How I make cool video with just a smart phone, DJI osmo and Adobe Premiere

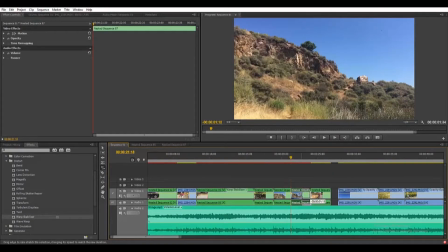20:24 I'm gonna squeeze these into, you know, basically no time almost, and I'm gonna put this back so I have this.
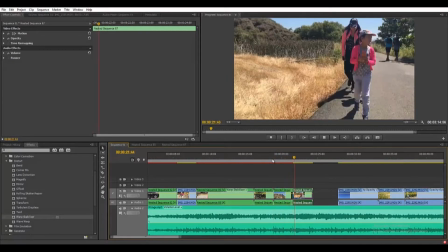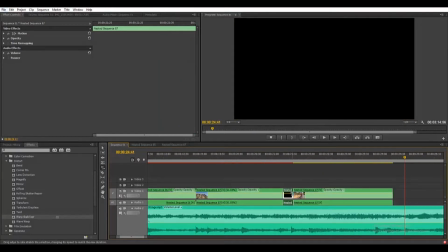20:44 I can make it even faster if I zoom in and make it even faster like that.
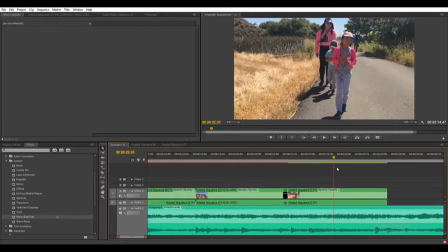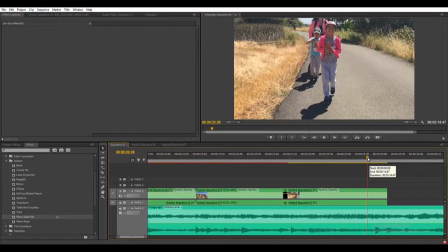20:59 Yep. I'm gonna cut it right there when she starts smiling.
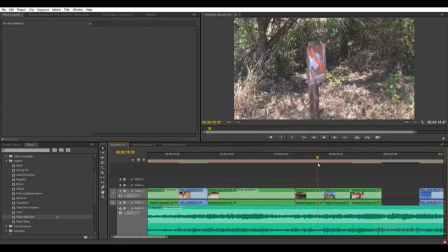21:07 Okay, once again.
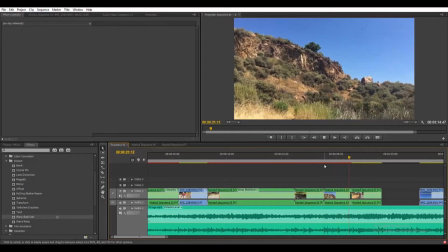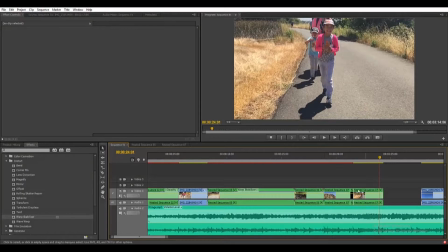21:14 Actually, I like it before. I like it just like that. And then right there where the music changed, that's where I want to cut it and jump right into the next footage.
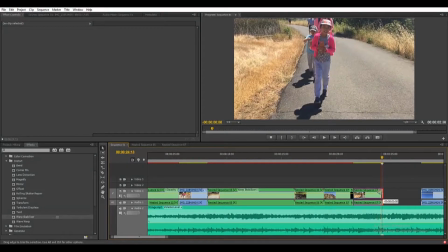21:35 Right there. Just like that.
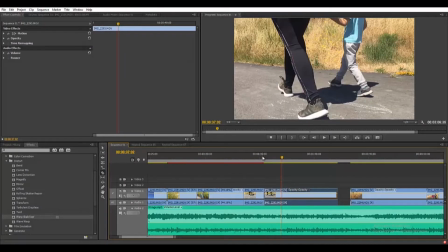21:38 Alright, and other effect I like to use is basically it's like you're jumping in time. So within the same footage, once again it's a long footage, but I only want to capture from what's really happening from the beginning to the end.
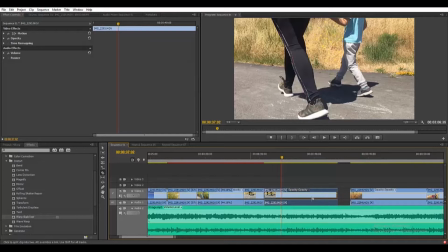21:58 However, showing it all, it's boring. So since I have the background music set up this way, if you can see, there's like a strong tone happens like 3 times in a row. That's where each time
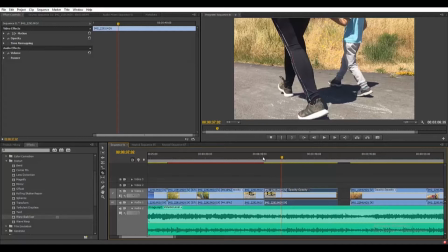22:19 the piano or instrument happen to be hitting harder, that's where I'm basically gonna jump the time in the same video. I'm gonna let you listen to it.
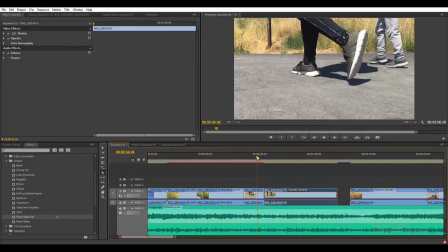22:38 So all these little strong instrument tone, that's where I'm gonna basically make my cuts.
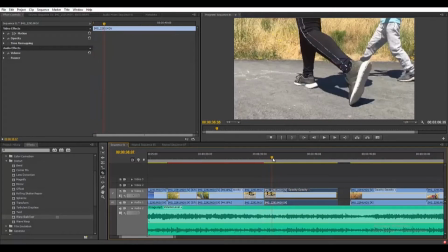22:46 So it starts off here, so I'll probably skip a couple seconds ahead.
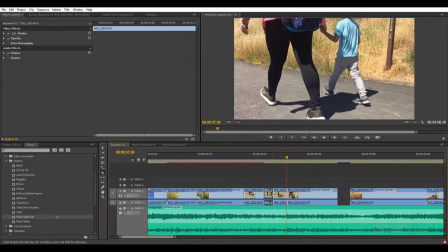22:54 Basically all this I'm cutting away,
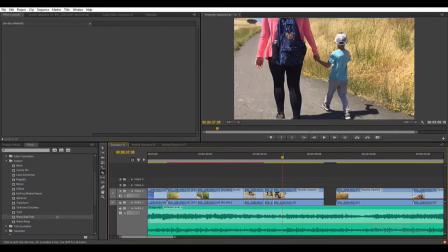22:57 and then show the next frame, and then cut away a whole chunk in the middle again.
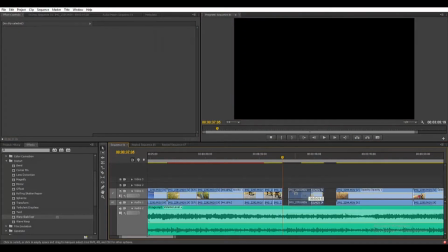23:06 Okay, like this. So